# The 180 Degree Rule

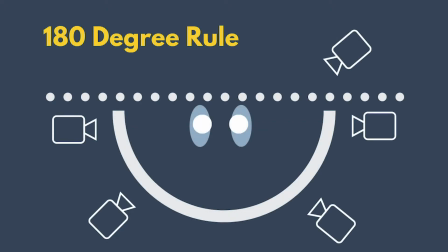So the 180 degree rule states that when shooting a scene, you only place the camera on one side of the subject. And the motive here is to help the audience understand the orientation of your characters in space.
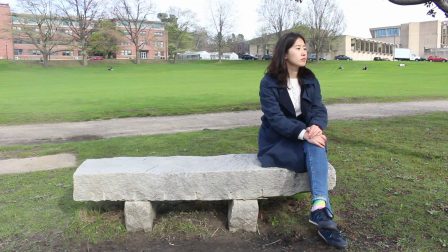Let's demonstrate it by breaking the rule first.
Hey,
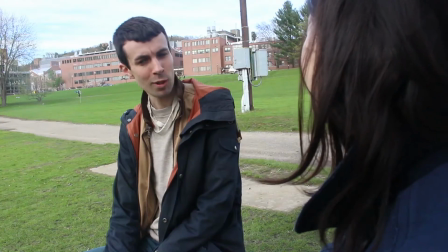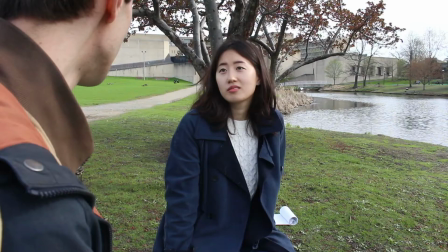I was going to have some food if you want to join. Oh, I'm fine. Well, alright.
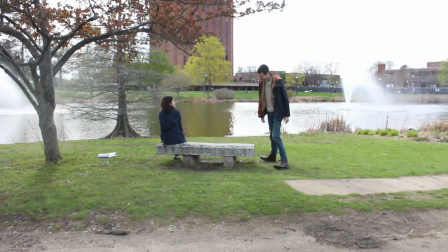And we feel how disorienting this scene is.
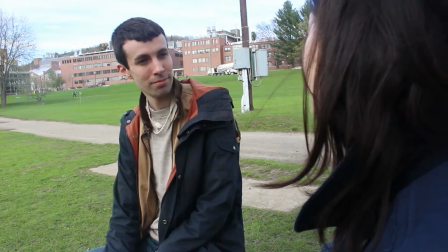We're not really sure where our characters are within the space, and we're losing the rhythm of the conversation because they keep changing sides of the screen.
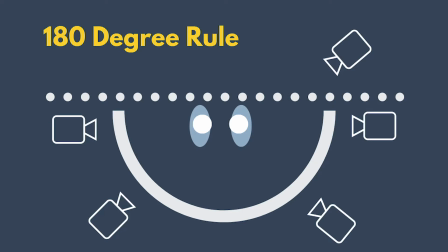So let's make some corrections and get all the cameras now on one side of that 180-degree line.
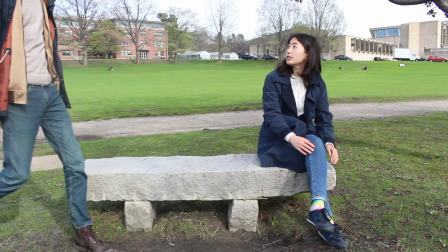Hey. Hey.
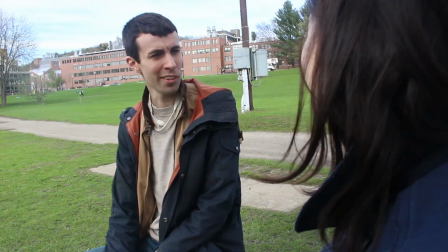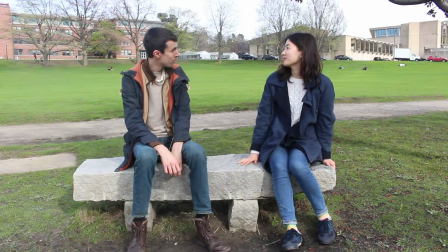Well, I was going to go get some food. Do you want to join? Oh, I'm fine. Well, all right.
Okay, now that feels a lot smoother.
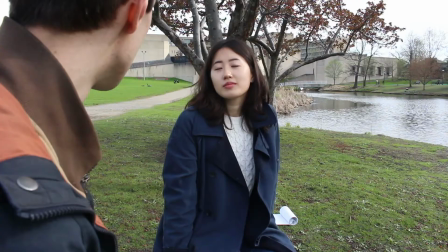We have the forward-facing establishing shot, then the consistent over-the-shoulder shots, both of which help us orient our subjects in the space.
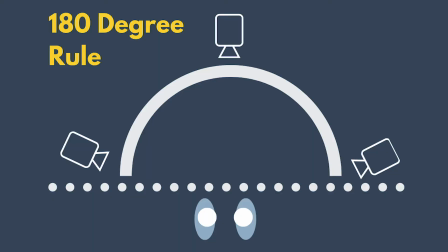Now, the 180-degree rule doesn't mean we have to shoot in front of our subjects either.
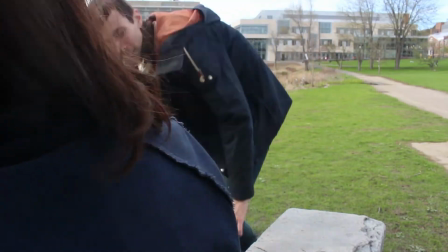We can actually move the line to place all of our cameras on the other side, on the back side of the line.
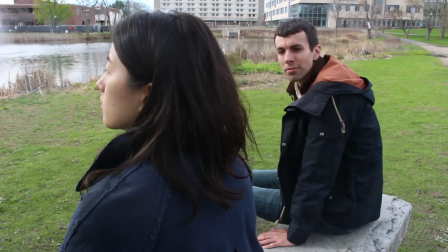We can also re-establish the 180-degree line through camera movement. So in this case, our pan shot is going to reset our orientation.
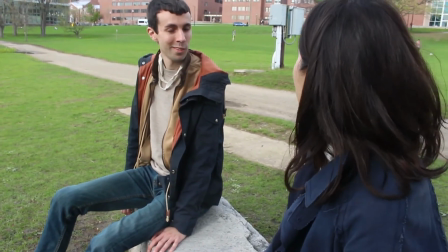So now our 180-degree line moves from behind to in front of our subjects.
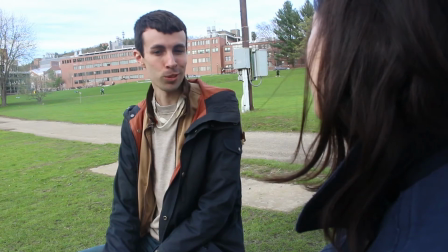So in all cases,
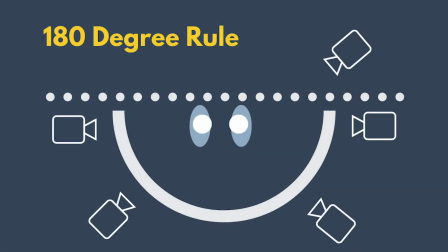really the 180-degree rule is a helpful guide that's going to help you and your audience, but it is one that you can play with in very creative ways.